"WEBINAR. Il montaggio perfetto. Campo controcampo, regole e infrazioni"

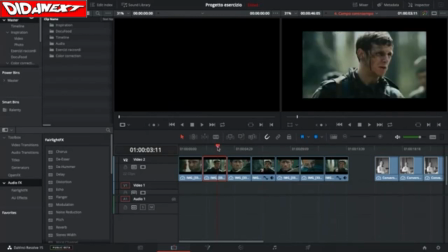57:05 Sono scorrette queste inquadrature, rappresentano proprio uno scavalcamento di campo. Non si sa chi guardi che cosa e qual è il ruolo dei personaggi all'interno di questa scena.
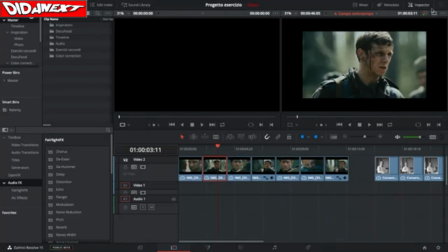57:20 Quindi come facciamo? Ma è molto semplice, perché noi selezioniamo il clip, in questo caso è solo una fotografia, comunque selezioniamo il clip, poi da Inspector
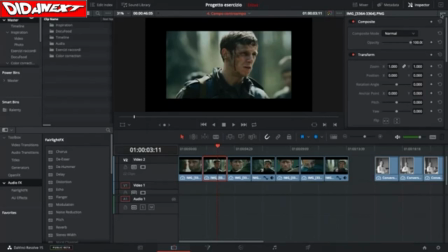57:36 visualizziamo le proprietà dell'Inspector e
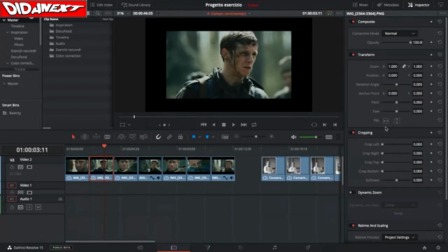57:44 scegliamo nella finestra Transform, scegliamo la proprietà Flip e quindi modifichiamo, vedete, la disposizione proprio in un senso o nell'altro dello sguardo del nostro soldato.
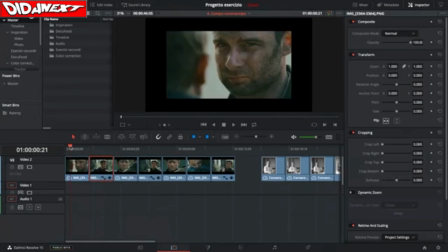58:01 Allora abbiamo ottenuto un primo effetto, cioè loro due si parlano, lui sembra guardare non più un estraneo che passa, ma un soggetto il cui sguardo è rivolto a loro.
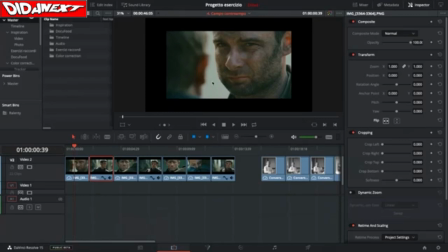58:15 Perché? Perché la macchina da presa, che qua non esiste ovviamente perché è un trucco di montaggio, la macchina da presa è collocata sullo stesso asse. Lo vedete che l'asse è lo stesso, la macchina da presa è nel semicerchio che sta al di qua dei due personaggi.
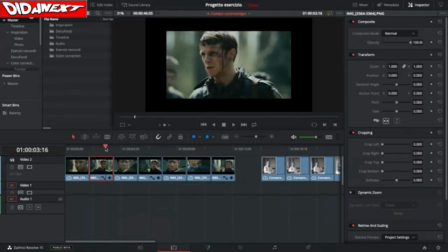58:34 Non scavalca il campo. Poi a questo punto possiamo riprendere così, va bene, e però dobbiamo invertire di nuovo la posizione di questo soggetto, quindi dobbiamo mantenerla lungo questo asse.
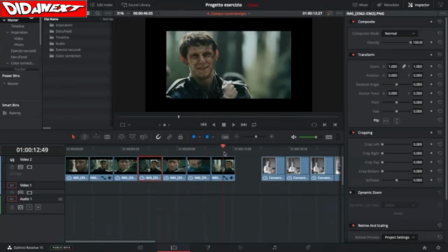58:57 Poi c'è di nuovo il passaggio al soldato, c'è l'abbraccio dei due e a questo punto lui si felicita, va bene, ma con chi? Perché vedete che essendoci stato questo scavalcamento, lui guarda in una direzione che è tutto tranne l'abbraccio delle due persone.
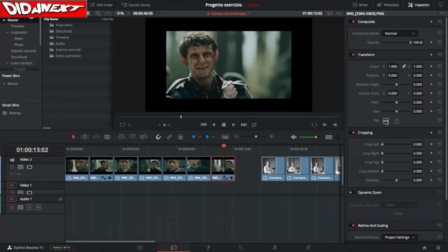59:17 Quindi sembrano due storie parallele. Allora dobbiamo con il flip modificare la direzione.
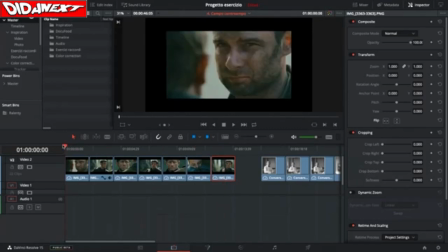59:24 Allora la storia ha un senso. Osserviamola dall'inizio. Ecco che ci sono i due soggetti, poi questo guarda preoccupato, c'è una tensione, non si sa che cosa succederà, guardi lo sguardo di questo tizio, alla fine si abbracciano e poi abbiamo la soluzione della storia.
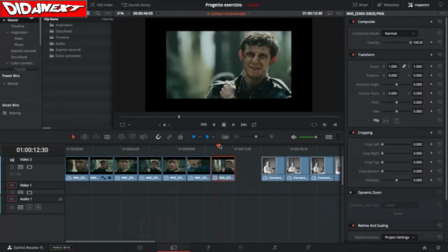59:41 Lo vedete proprio in modo molto chiaro, che cosa significa seguire o non seguire una regola. Ora, voi mi dite, è molto più interessante questa soluzione.
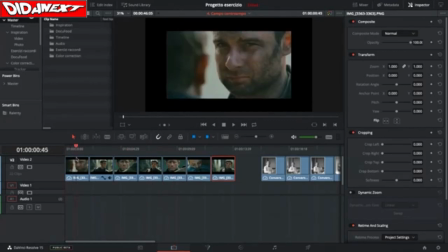59:54 Io vi dico no, non è più interessante questa soluzione. Questa soluzione rappresenta una storia. Quale storia rappresenta? Rappresenta la storia di due persone che si incontrano, che probabilmente hanno vissuto dei momenti di tensione fra di loro,
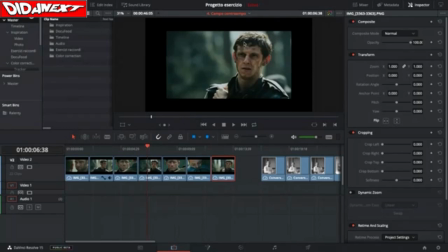60:14 che è rappresentato anche dallo sguardo preoccupato di questo soldato, e poi la storia si conclude con lo scioglimento di questo conflitto. Va bene. Questa è una storia, non è la soluzione.
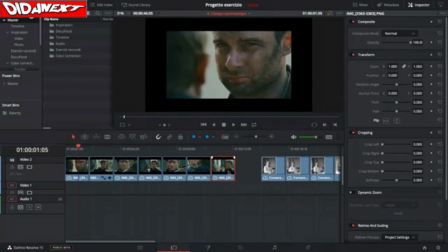60:30 Perché? Perché se io invece tornassi alla soluzione precedente, quindi ricambio tutte le posizioni del soldatino che guarda i due,
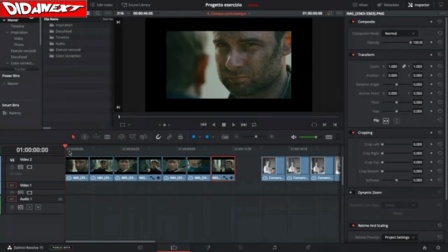60:44 io potrei invece raccontare questa storia, e cioè qui abbiamo due persone che si incontrano, ma lui sembra tenere d'occhio questo soldato che sta facendo qualcosa, mentre il soggetto con il quale interloquisce non se ne rende conto,
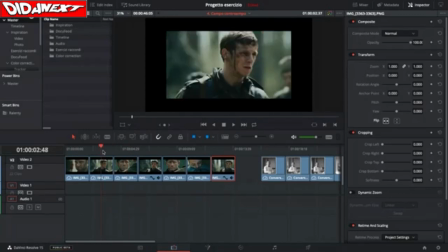61:03 perché ovviamente la posizione del soldato è alle sue spalle in questo caso, quindi non lo vede.
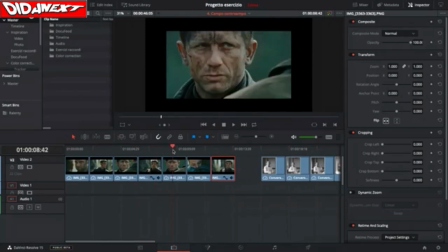61:09 Poi il soldato continua, ma abbiamo una tensione tra queste due persone, e poi io a questo punto farei così,
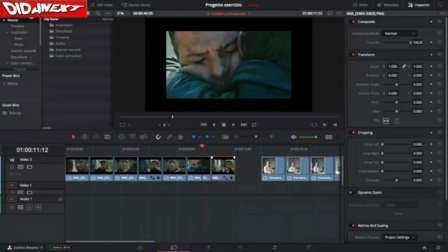61:23 cioè prenderei questa immagine, questo fotogramma, li cambierei di posto, cioè lo perderei prima, no?
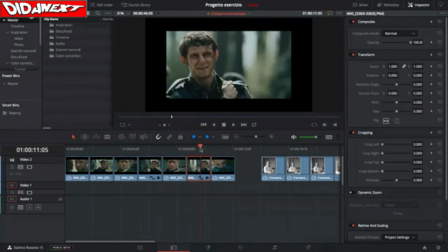61:36 Loro due si guardano, lui sorride e a questo punto si abbracciano. Che cosa vuol dire? Vuol dire che quello che io lascio sottinteso qui è lo sguardo della persona che noi non vediamo inquadrata,
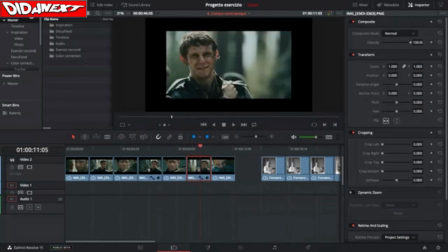61:52 che probabilmente ha un cenno di intesa con questo tizio. Perché ha un cenno di intesa?
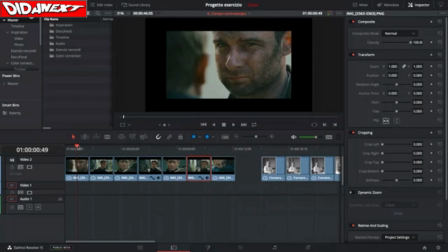61:58 Perché l'ho visto qua all'inizio. All'inizio lui osserva questo soggetto e quindi alla fine potrebbe avere un cenno di intesa.
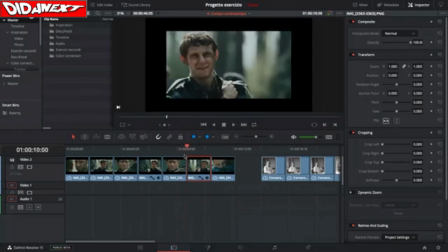62:07 Certo, qui manca un fotogramma, manca un'inquadratura. Manca l'inquadratura della persona di spalle che ha un cenno di intesa con questo soldato, e che a questo punto però dovrebbe essere anche posto in questo modo, eccolo qua, che ha un cenno di intesa con questo soldato,
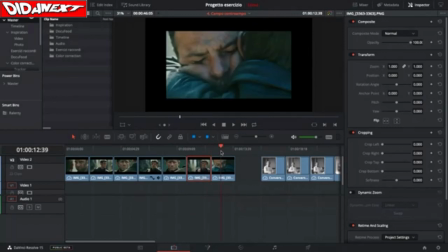62:26 e alla fine sembra quasi che loro siano d'accordo per stabilire questo abbraccio. Quindi abbiamo una storia, in questo caso un po' più complicata, dove è presente anche un tema secondario che è rappresentato da questo soldato.
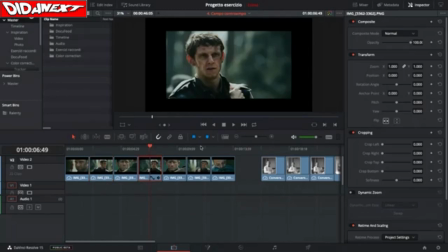62:45 Poi naturalmente io qui ho fatto una screenshot di alcune inquadrature, ma se noi avessimo la possibilità di inserirne altre, noi potremmo addirittura creare dei due proprio filoni distinti di storie,
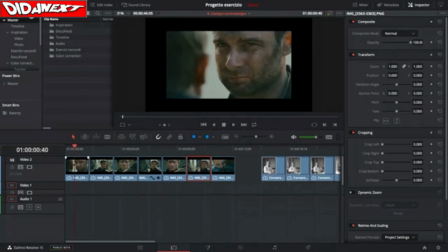62:59 una dei due personaggi che alla fine si abbracciano e l'altra quella del soldato che in qualche modo è collegato con questo abbraccio, ma non si capisce bene che cosa sta combinando nel campo insieme agli altri soldati. Cioè, vedete che,
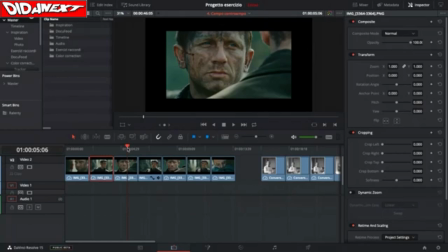63:23 le regole certamente vanno rispettate, ma all'interno di una narrazione che è quella che domina il modo attraverso il quale noi mostriamo la storia. E quindi
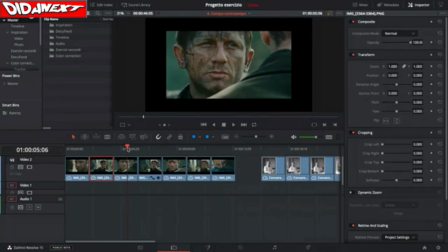63:42 il fatto di attenersi o meno a determinate regole dipende esclusivamente dalla funzionalità della nostra storia, ma non direi solo anche della funzionalità, direi proprio anche dello stile,
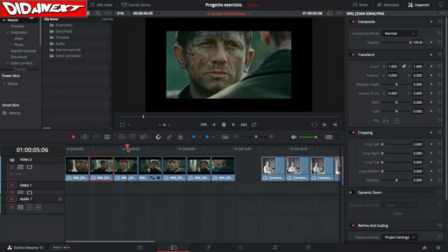63:57 dell'emozione, del mood che noi vogliamo creare nella storia stessa.
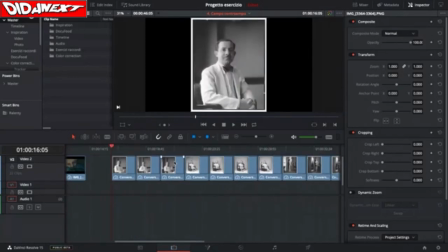64:02 Guardiamo adesso, poi chiudiamo il webinar con quest'ultima sequenza che io ho montato così, perché per qua io vi proporrei un esercizio. Noi abbiamo un soggetto che è inquadrato attraverso diverse pose, vedete?
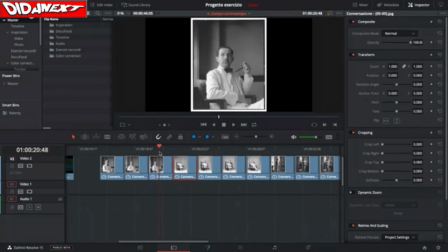64:21 È così, no? Questo soggetto ha una, due, tre pose.
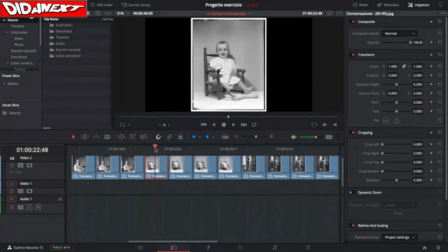64:26 Poi cosa abbiamo? Abbiamo uno, due, tre, quattro pose di questo bambino.
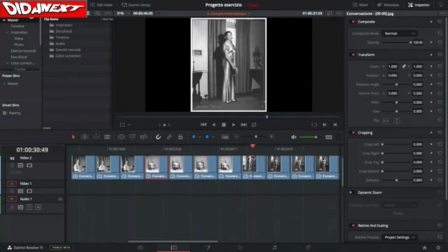64:33 E poi abbiamo una,
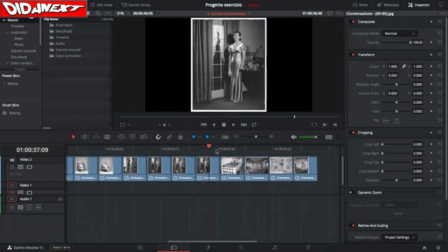64:39 due, tre, quattro inquadrature di questa signora. Poi abbiamo una casa, poi abbiamo un ambiente, poi abbiamo
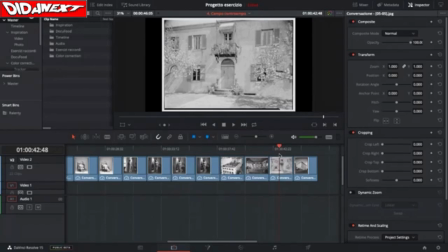64:49 un'altra abitazione presa in esterno e poi abbiamo un palazzo.
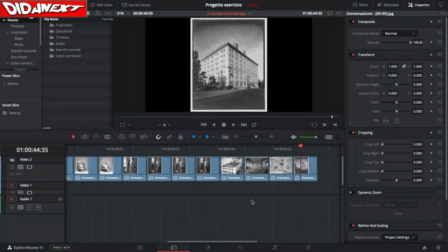64:57 Io vi sfiderei, sarebbe interessante, provate se avete tempo, così nei giorni successivi, a creare una storia fondata su un campo contro campo con queste immagini.
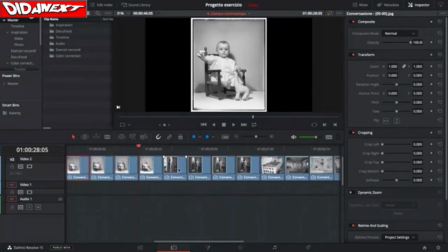65:09 Provate a farlo, non so, potreste partire per esempio da il palazzo, no?